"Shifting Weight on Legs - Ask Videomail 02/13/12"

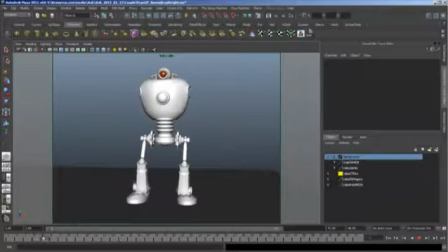500s
When you have a weight shift and
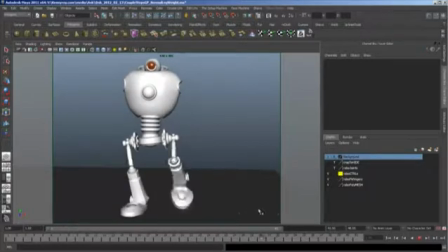504s
basically a few steps and only a few steps, what the audience,
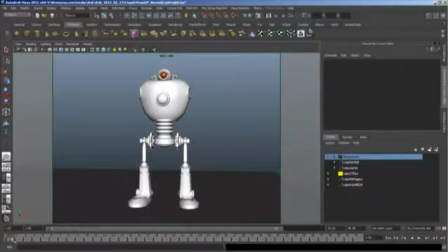511s
what the viewer is looking for is how is that weight actually balanced, more than are they stepping forward and is this walk look correct. If this animator extrapolated this walk into like 10,
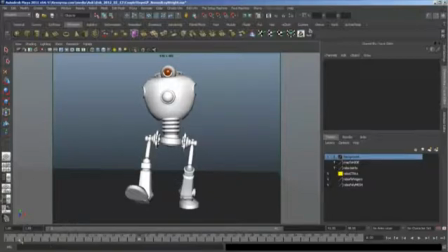529s
20 steps or even a cycle, it would look totally wrong. But why this looks right is because we really believe that this foot needs to have all of the weight taken off of it. So it makes sense that you rotate and you push the center of gravity over this leg,
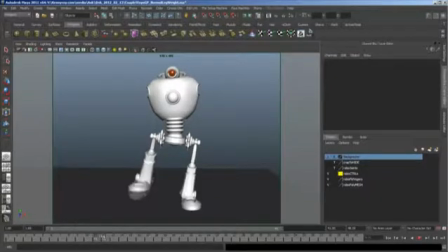548s
and the hips actually play a part in lifting the leg up.
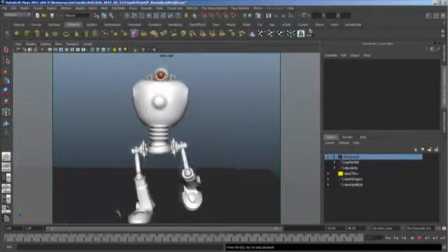553s
Now this is the way that I would have animated this. Okay, so there's nothing wrong with what the animator has done here. It becomes an issue when the walk needs to be,
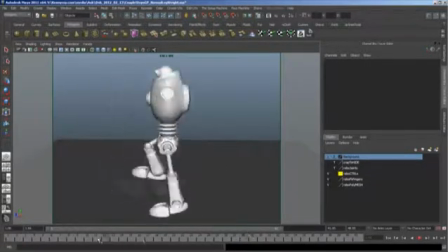572s
first of all, traveling forward a lot, and not only that, when the
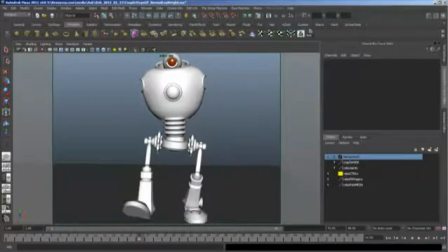580s
downward momentum is not completely dictated by where the weight needs to be,
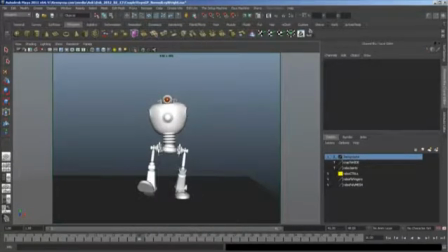588s
like visually. Okay, so for instance, if this was a character walking forward, we're not so concerned with where the weight is, like how the character lifts up their leg, because when they're moving forward,
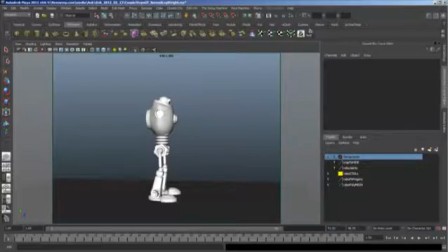605s
that forward momentum basically means that the leg is pulled off of the ground. Okay, so let me show you. So right here, right, so we're stepping forward, right?
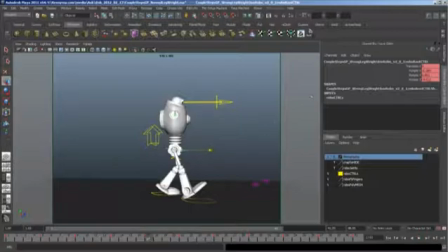619s
If I move this character forward, oops.
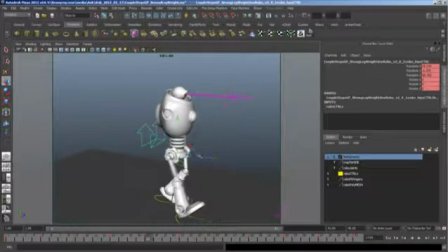630s
Actually, I've never used this rig. Oh, here, this control. If I move this character forward, okay, see how the back leg gets pulled up.
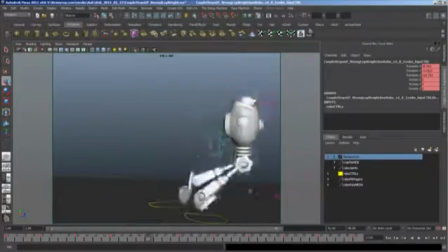640s
Eventually it gets pulled up. So that's what I'm saying. If you're walking a character forward, this up and down right here, pulling them off,
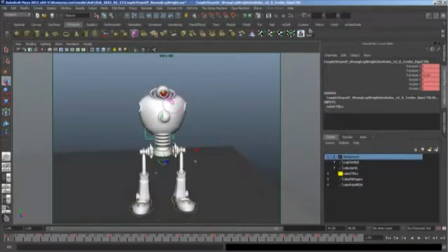647s
makes the audience eye really, really on board for what's happening. But you need a really kind of in-your-face weight shift to get that walk started. So actually what would be,
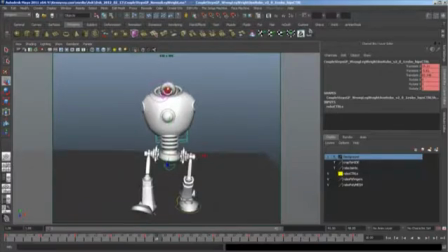664s
if you were going to turn this into a walk cycle, what you would do is you would keep the hips right here, and then when this lands, you would actually really kind of rock it, you know, like this.
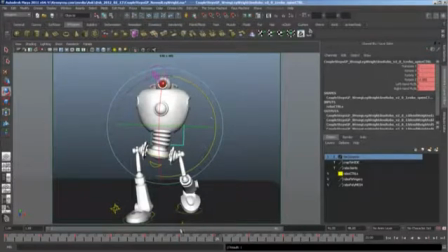678s
I'm not sure what this, you know, what controls I'm actually touching here. So I need to, you know. Okay, so you see on that step, that would be the first step, and then you'd have to, well, you have to calm all this stuff down, actually.
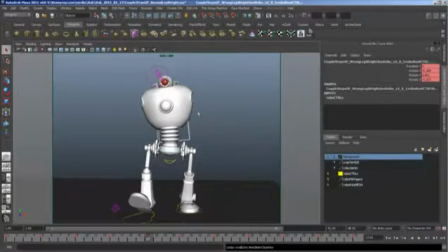697s
All right, well, this would take a little bit more animation to really flesh out, but as you can see right here, as he's stepping down, it really feels like that weight, as that knee extends, is pushing that hip up. That's the change that I made, okay?
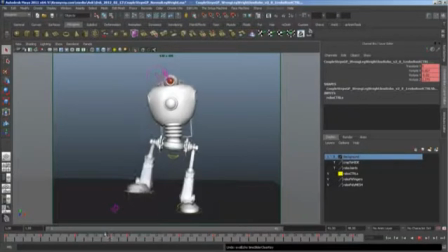712s
So, so anyway, so let me bring up, let's look at them both again, and you'll see, actually let me undo the animation changes I just did.
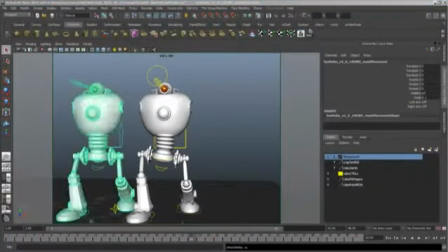722s
Let's bring them both up, and you'll see that the
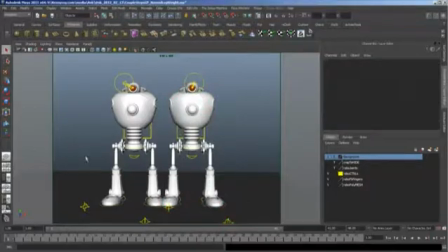728s
supposedly correct one doesn't look right anymore, right? Because what it looks like is that all of this weight is actually shifting downwards.
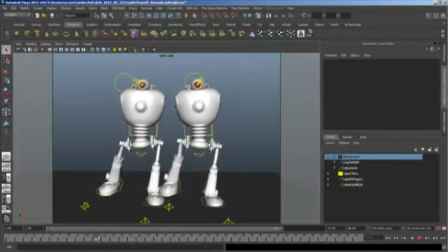741s
Like, how can this character lift that leg up off the ground if the hips are pointing the wrong way?